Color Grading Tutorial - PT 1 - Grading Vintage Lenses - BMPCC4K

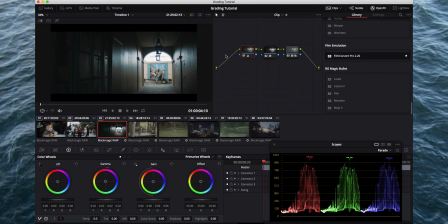But what I do when I want to add a mask, because I want to add a mask to this wall and these walls around him to kind of darken it and make him more the focus, I'll add it before the effect nodes. So I'm going to click on this, I'm going to hit Option S, and then I'm going to go over here to my mask.
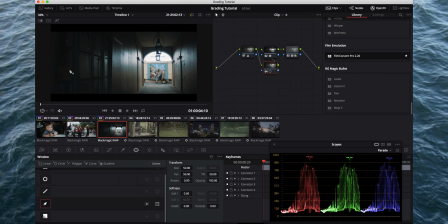I'm going to click on the pen tool, and I'm hitting Command minus to zoom out there. And then I'm going to go ahead and just kind of mask this off around him, kind of like this.
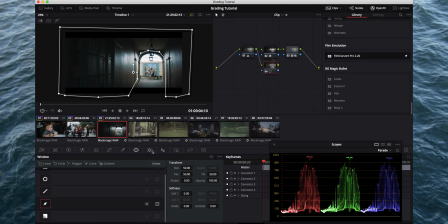And what you do here, because obviously as the clip changes, your mask is going to move. You click on this this tracker panel that we used earlier to stabilize, and we're going to go back to window, and we're going to just hit play forward, and it's going to track the mask as it goes forward.
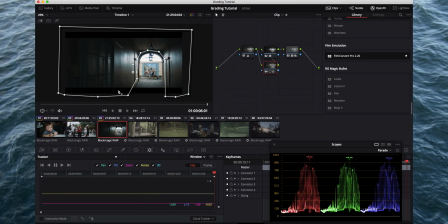So you're done, the clip's there, and the mask is adjusted as the clip moved. So now we can start to go in here and we'll start adjusting and bringing it down. You kind of have some options here stylistically with what you want to do.
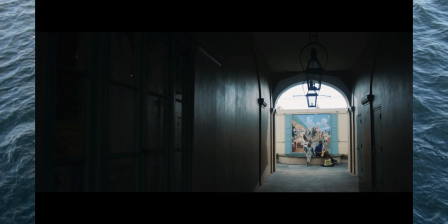You know, the wall kind of right now has this blue thing going on, which is really nice.
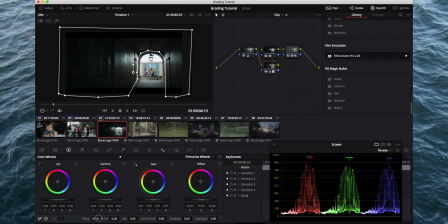But you could say I want it to all kind of be the same color as he is,
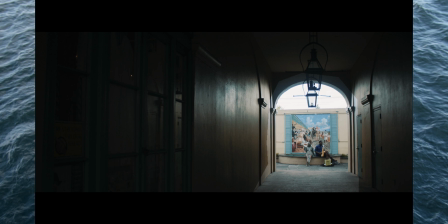and kind of shift it more into the warmer hues there.
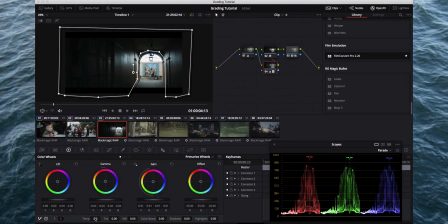I kind of like the fact that it's blue. Right now we don't have any softening on this mask.
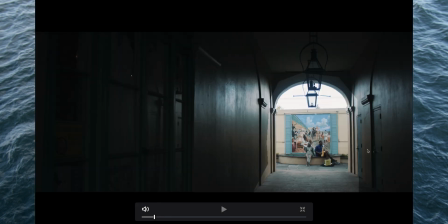I did that so you guys could kind of see what it's doing. We'll come in here now back to this
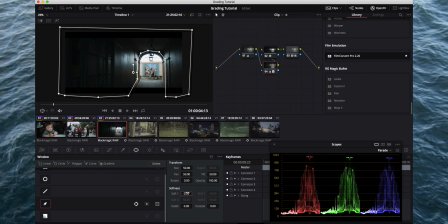window right here where we selected the mask, and we're just going to move this up to like 20 just so that it'll soften the edge. And then I really like that, so you can kind of see what it's doing.
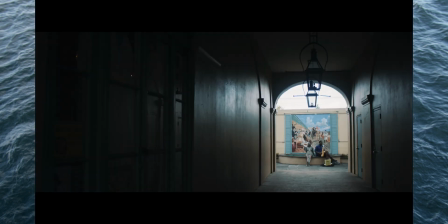Let's go to full screen, and then it's just kind of moving your focus a little bit to him. I think that adds something to the shot. And so now when we play it back, it looks good.
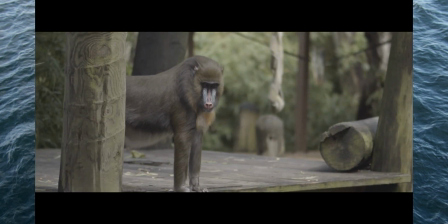So let's go to this shot.
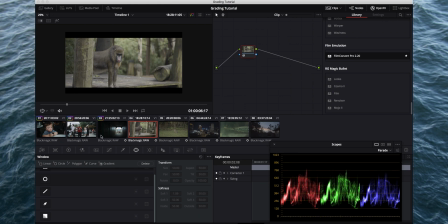We're not gonna just copy over the grade since we had a mask and we were doing something special on that one. We'll just do what we did where we added the nodes with Option S, and then I'm gonna come in here, I'm gonna grab the film convert, and then I'm gonna come in here and I'm gonna grab this color Shift Lut,
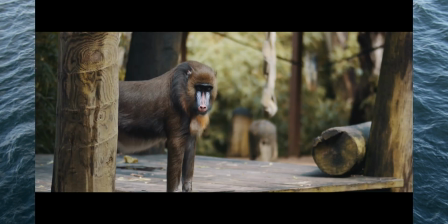and we're gonna apply it like that. That's pretty good so far. Let's do this.
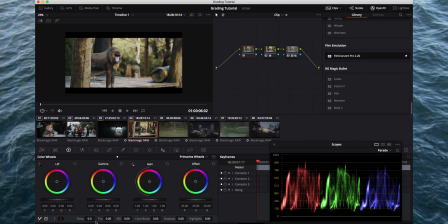Let's go back here, and I think it might be a hair too warm.
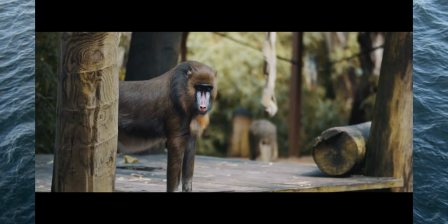We'll drop this down to 53, kind of see how that looks. It also feels slightly green to me, so I'm going to bring this up just a little bit.
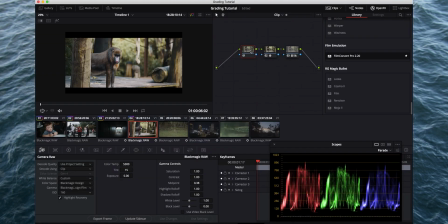I like that. Let's go ahead and add some contrast. And I'm going to leave the highlights and the gain where it is. Just going to bring this up a little bit. I might even bring the gain down a little bit.
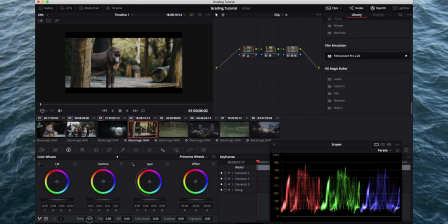And maybe just a little bit cooler. Sometimes it's easy to just go too far and then kind of dial it back to see kind of where you want to be.
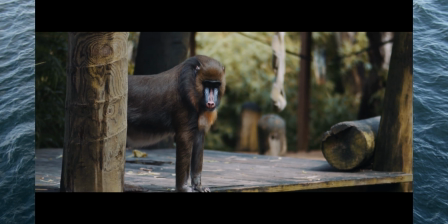I'm good with that clip. I think it looks good. Let's move on.
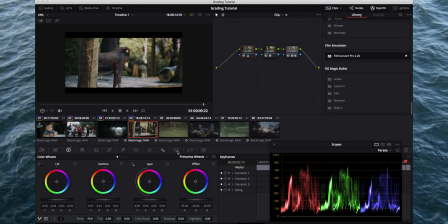We'll go to this one.
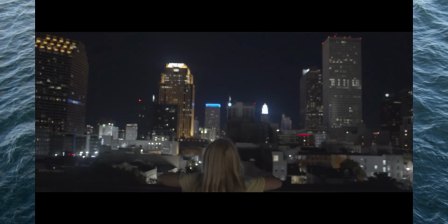And I didn't use this one in my video, but I grabbed it because I thought this would be a good example of how easy it is to work with color in Resolve.
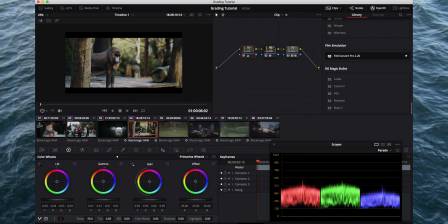Let's just add these and we'll copy them like this.
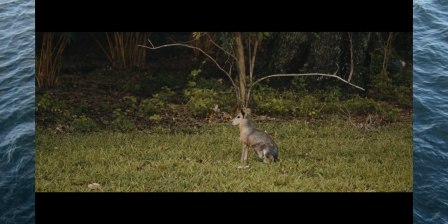Sometimes when you have a lot of green in the shot, it can just get a little bit, just a lot to look at visually.
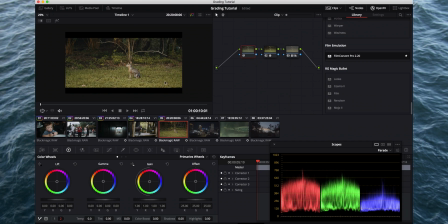And so it kind of distracts from the subject. I think it's a little bit colors off here anyway. So let's go ahead and cool it down just a little bit in this B-Raw panel.
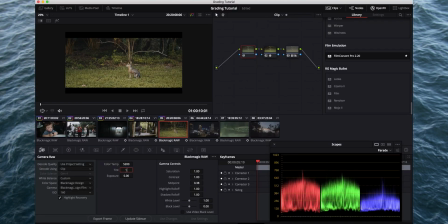That looks better, and I'm going to add a little bit here.
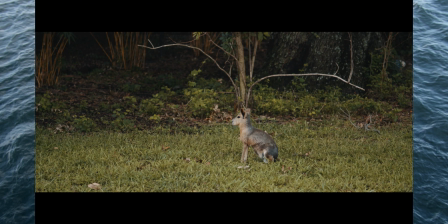I've found that the Canon FD lenses tend to shift a little bit more towards the green than the magenta, which is probably why I like them. But sometimes when you're dealing with a lot of green in your frame, you end up pushing the tint a little bit further than on other shots where there's not a ton of green.
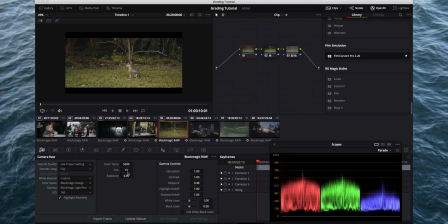That's been my experience at least. But let's go ahead and add some contrast here. And then let's see. I'm kind of okay with it being a little bit darker.
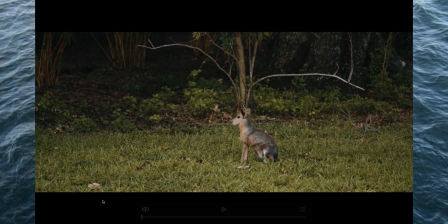I like the way that shot looks.
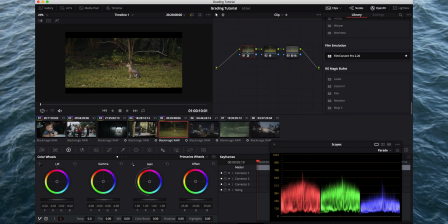Or what I was going to say, if I do any type of color shifting in the same way as the other things I was doing, I'm going to do that before the effect nodes. So I'm going to add a node right here with Option S. And I'm going to go right here to this panel, the curves panel.
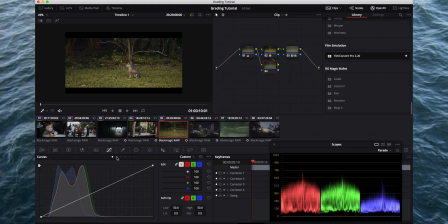And there's a lot of options here that you can do if you want to kind of tweak these greens. Now, I watched a few tutorials where they had kind of pulled a lot of the green out to kind of create a Stranger Things look in a tutorial, and that was really interesting. But it's really just amazing what Resolve has as far as tools go. You can pretty much do anything you want.
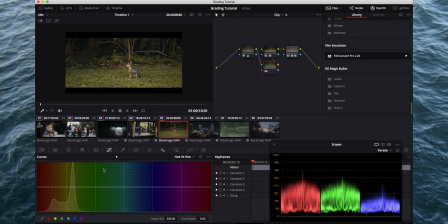But let's just, for example, this is Hue versus Hue panel right here. This is going to tweak the colors that are already there. So like if I click that with the eyedropper, you see it kind of gave me a range here, and you'll see instantly as I move this up, you know, or down, kind of how the colors are shifting.
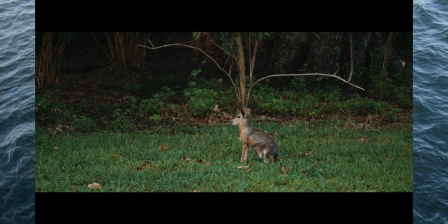That looks ridiculous. Obviously it's too intense, but sometimes if you wanted to go for more of like a Sahara feel or something with a little bit more oranges,
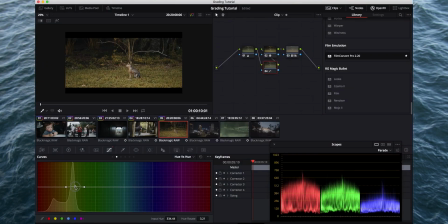like that's a pretty easy way to shift the greens. But I don't think in this clip I really have much of an issue with the greens as far as their color. I just think we can dial them back a little bit, and that's when I would probably use this other panel down here, the hue versus saturation.
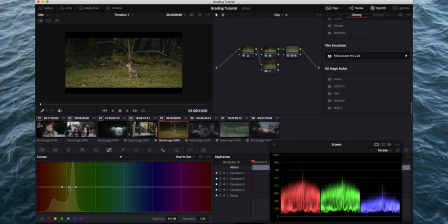So you can kind of click right here, same thing we did with the eyedropper, and you'll see here as I pull this out, it pretty much sucks a lot of that out.
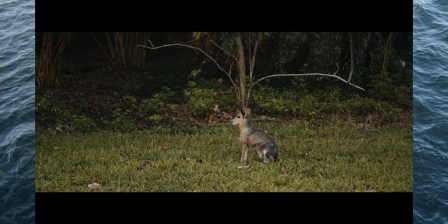I don't want to go that extreme. I just want to just a little bit, just kind of dial it back a little bit, maybe a little more. You can kind of see it just kind of subdues it just a little bit, and it's going to contain however much you want.
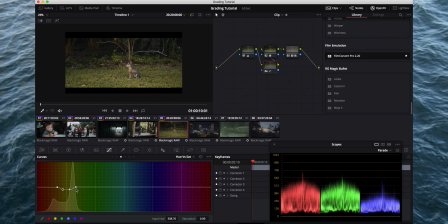So this one you can kind of add as far as how wide you want this cut to be.
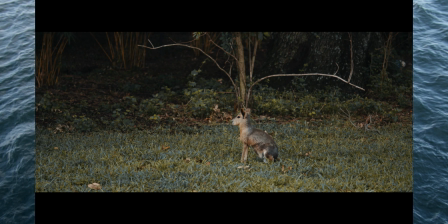You can see just that one right there. It's almost like there's a few different shades of green in this grass, you know.
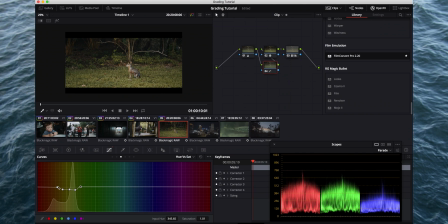So if you want to get all of it, sometimes you're going to have to make your dip a little bit wider.
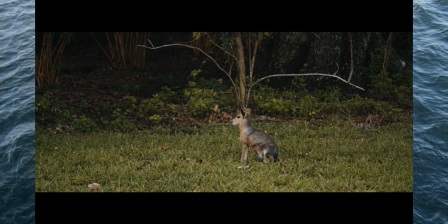But now you can see that's the original, and then that's with the color shift on, and I feel like that just helps bring the focus to the animal just a little bit more than it was.
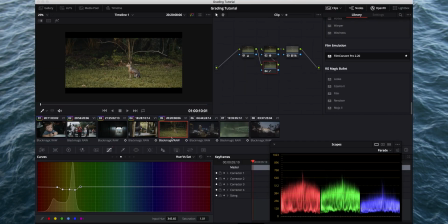Let's move on to this next clip.
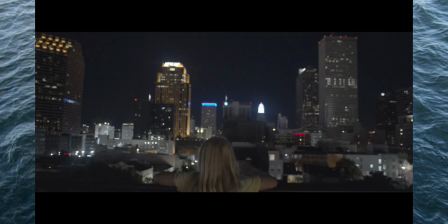I shot this clip on a hotel in New Orleans at the top, and when we shot it, it was pretty dark.
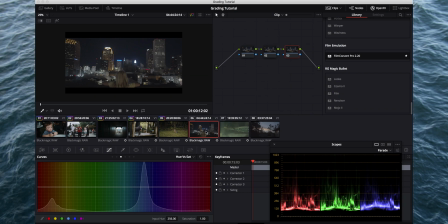There wasn't a ton of light. Really, the only light that we were getting was from the building. So this is a good high ISO example.
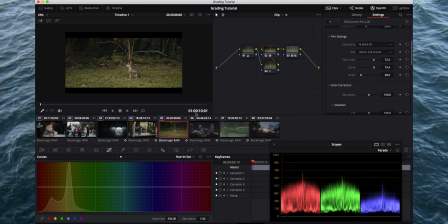We'll do what we did on the last one with copying the film convert over, which is going to probably make this look a little dark, just because these LUTs are a little bit more intense.
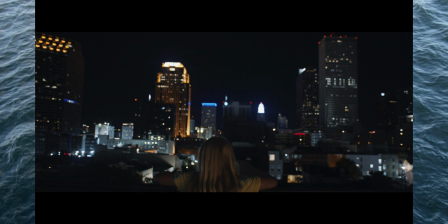as far as contrast goes than what the Blackmagic film is shot in, which is what you would want.
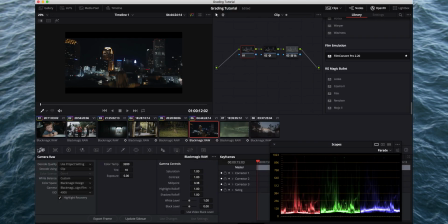But let's look here right now and see kind of what we're at. I've got this ISO 4000.
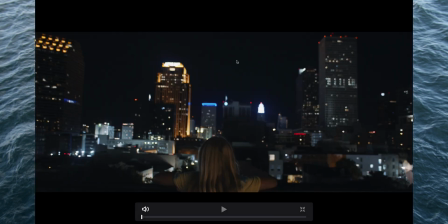You can see there's a decent amount of grain and stuff. I don't think I'm going to raise the ISO here.
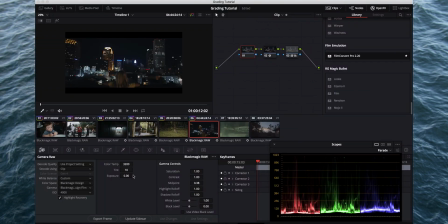I think I'm just going to bring the exposure up a little bit
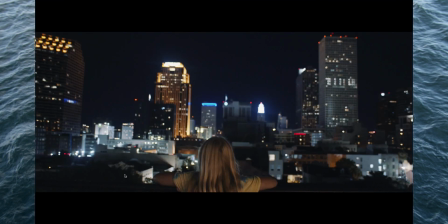just to kind of get it where I want it. I don't necessarily need it to be super bright because it was a dark scene, but maybe a little bit more.
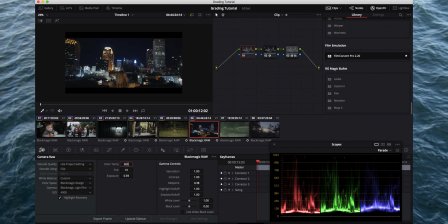And let's drop this down just a little bit here.